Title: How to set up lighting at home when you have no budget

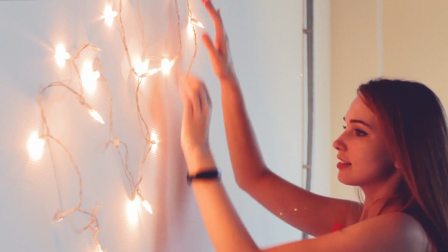4:14 To make the backdrop less dull, take any low-level source of light and shine it somewhere on the background.
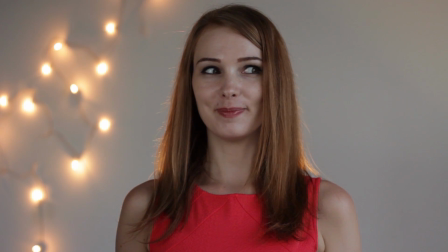4:23 Fairy lights are a great idea. They make the shot nice and festive.
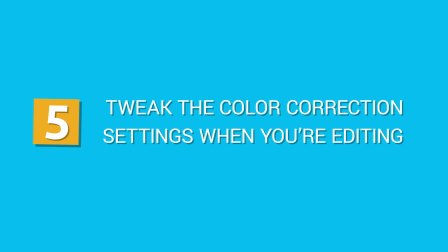4:29 Tip number 5. Tweak the color correction settings when you're editing.
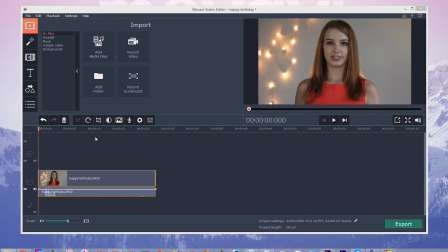4:35 For better results, I recommend using the color correction settings in your preferred video editing program.
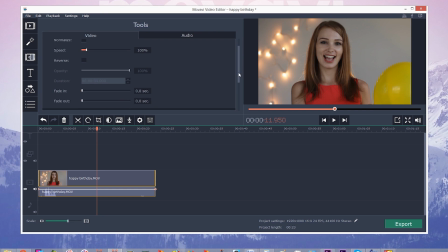4:43 In this case, I'm using Movavi Video Editor.
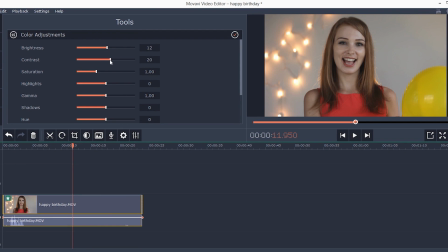4:48 I've increased the brightness, contrast and shadows a little bit and add some saturation.
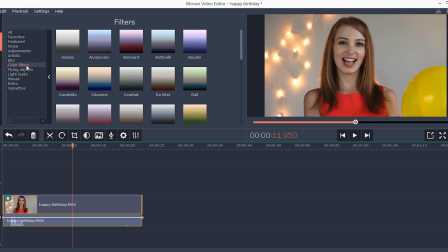4:55 Also, I've applied this color filter. This is how we've achieved a much better end result without using any special equipment. The video looks much better now. What do you think, Maria?
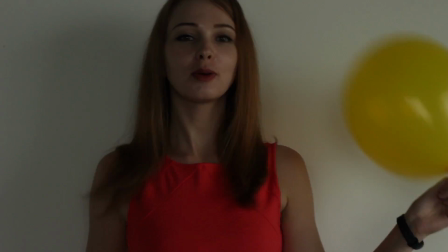Follow these simple tips and you'll have a great looking video thanks to improved lighting. And no need to buy any expensive equipment. If this advice was helpful to you, please tell us how you've used lighting to improve your videos in the comment section below. Can't wait to make a video like Maria has. Don't forget to watch this episode first, where I tell you about 5 mistakes people tend to make when they start shooting videos. Subscribe to Movavi's channel, watch the latest videos and learn more about video making and montage. See you soon, bye!